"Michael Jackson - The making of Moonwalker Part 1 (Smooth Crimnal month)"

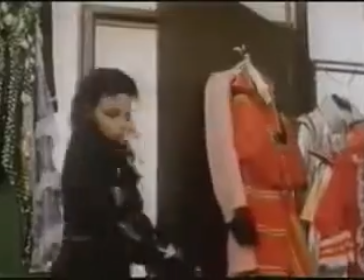0:02 Well, the basic idea and storyline came from the song Smooth Criminal, which Michael wrote very early on. And he took that and he just started to write this little movie. And it would start out to be a short story, but Michael starts writing, he doesn't quit, so it became a little longer. And then there were some other songs that he wrote some scripts to that are in the piece, and it just sort of evolved. We started with some of the principal photography and a lot of the planning prior to the finishing of the album. Then we finished the album, then we did more shooting, then I prepared for a tour.
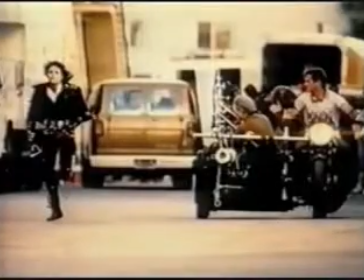0:43 We went to Japan, we came back, we shot more of the film. So it took a while, but of course a lot of the other production stuff was being done. And then tapes were being sent to Michael and I so that we could review them and, you know, have our creative input, or Michael's creative input.
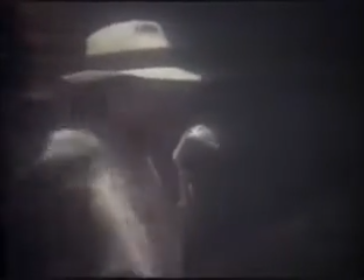0:59 Cut!
Because every time it's different. Every time.
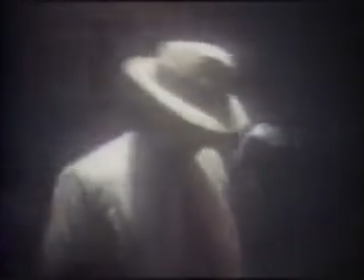1:04 See, and every time it's not going to be the same. So it's a lot of good stuff in certain things and certain things. And we're going to have a beat to go to, right?
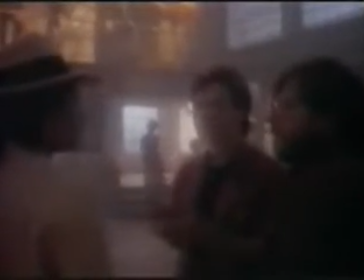1:10 We're going to have a beat to go to. So this is where you want the band, like the real musician.
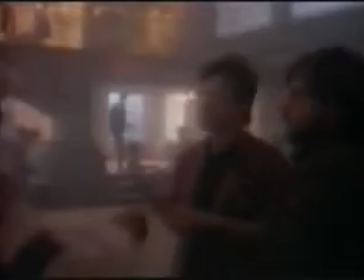1:15 No, we're going to lay with this. Yeah, he can orchestrate we're going to lay with anything this. he wants. And then at the top, maybe a high string or something, just to ride the emotion of everything you come into.
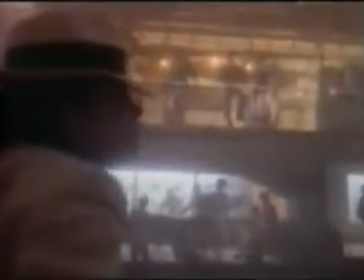1:28 Right. Just a horn or something, you know, to ride the feeling of it. Because I want the music to represent the way we feel.
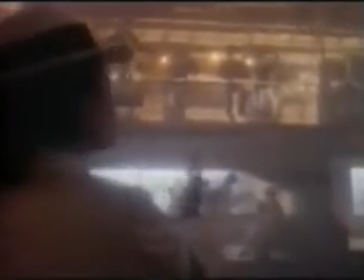1:35 You know, it's gotta dictate our emotion. Right. You know, our moods.
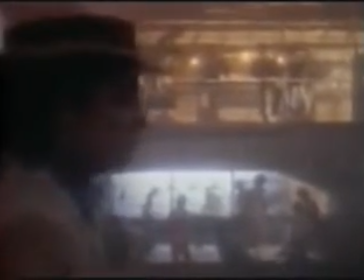1:40 We're expressing the way everybody feels. This rebellion. You know what I mean? We're letting out what we always wanted to say to the world.
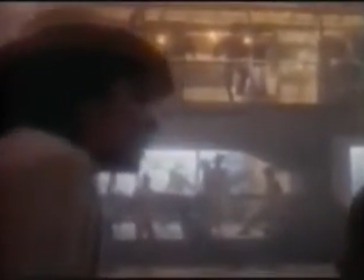1:48 Exactly. Passion, anger, and fire.
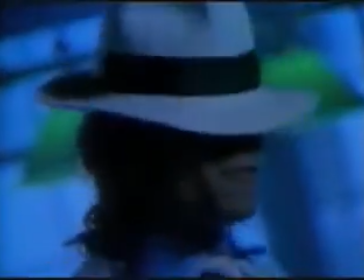I mean, you have to remember that Michael financed the film, so therefore we didn't have to answer to anybody but ourselves. And so he had complete control, and he was involved in everything from the lighting, you know, to the directing, working with the director a little more closely, the choreography, the scenery.
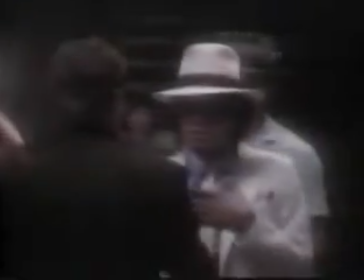2:19 I mean, you name it, he was involved with it. You're going more like, it's got to be more like you're feeling something, yeah.
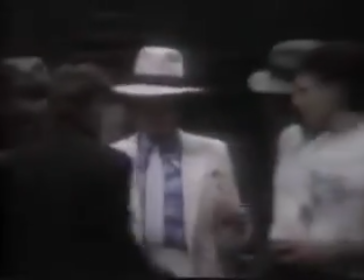2:25 Listen to this. Tell them. Right now, the anti-OKs are too big. It should be more internal.
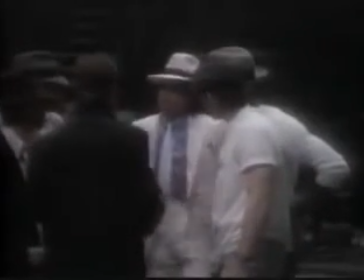2:31 So you got more movement. It should be more like something's going on inside you.
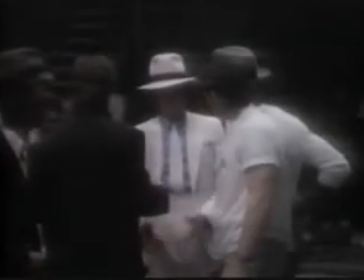2:36 I mean, that's why when we build it to a mountain and we bring it back down, it's got to have that emotion.
Okay, here we go.
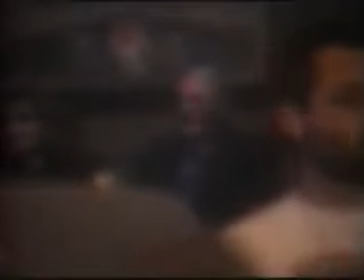2:41 Places, please, everyone.
It wasn't only members of the cast who turned up for filming. Gregory Peck couldn't resist the opportunity to watch Michael dance.
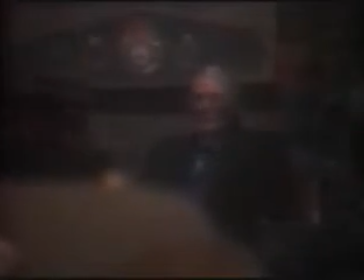2:50 Here we go.
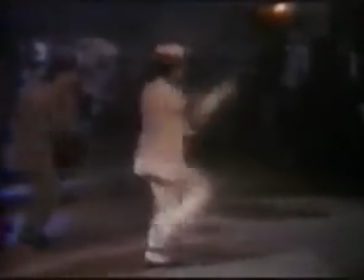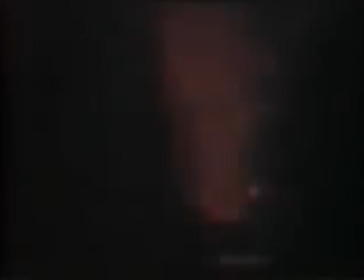2:58 And neither could Robert De Niro.
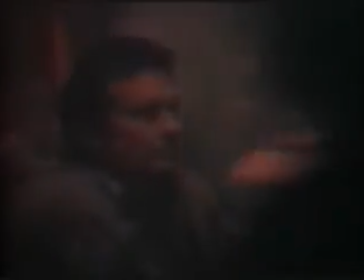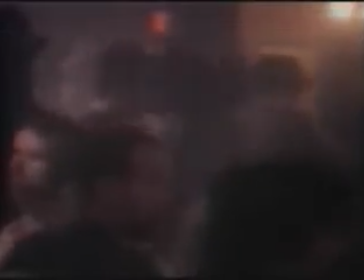3:06 Smooth Criminal is a story by Michael.
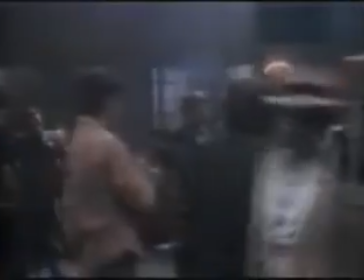3:09 He called in screenplay writer David Newman to develop his ideas, but Newman found Jackson a more interesting character than the one he had written.
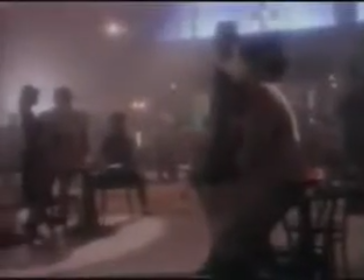3:16 As I walked onto the set the first day, watching a dance rehearsal, and Michael, as you see in the film, is wearing an armband.
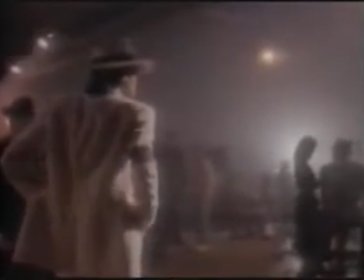3:24 It happens to be blue, a dark blue. But when I first walked on the set, I thought it was black, and I thought it was a mourning band.
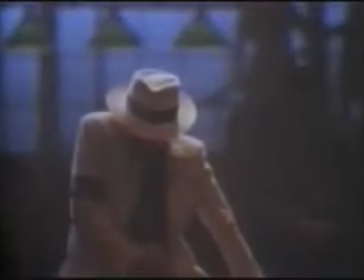3:30 I finally said to somebody, well, what's with this armband? Because I had not written a mourning band into this character.
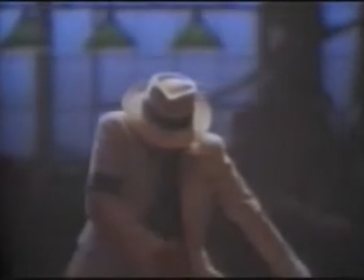3:38 And somebody said to me, that's Michael's new thing. Because it's puzzling, it's mysterious, it's mystical. It gives this character a life off screen that I don't know about.
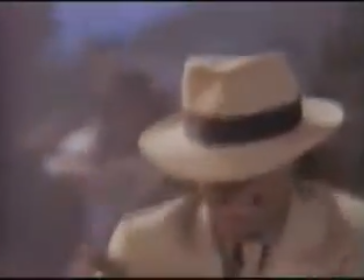3:50 And I wrote this character, but Michael knows about it. And he makes that stuff work for him. Latest one was today.
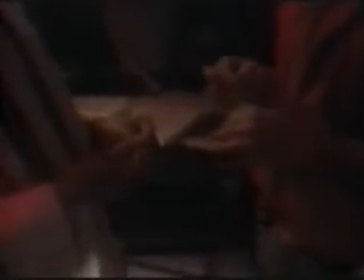3:57 If you, we're in the middle of shooting the big song and dance sequence, and Michael's wearing Band-Aids, white Band-Aids on his fingers.
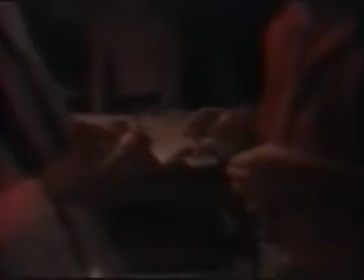4:06 And I said to the director, what happened to Michael's fingers? Nothing.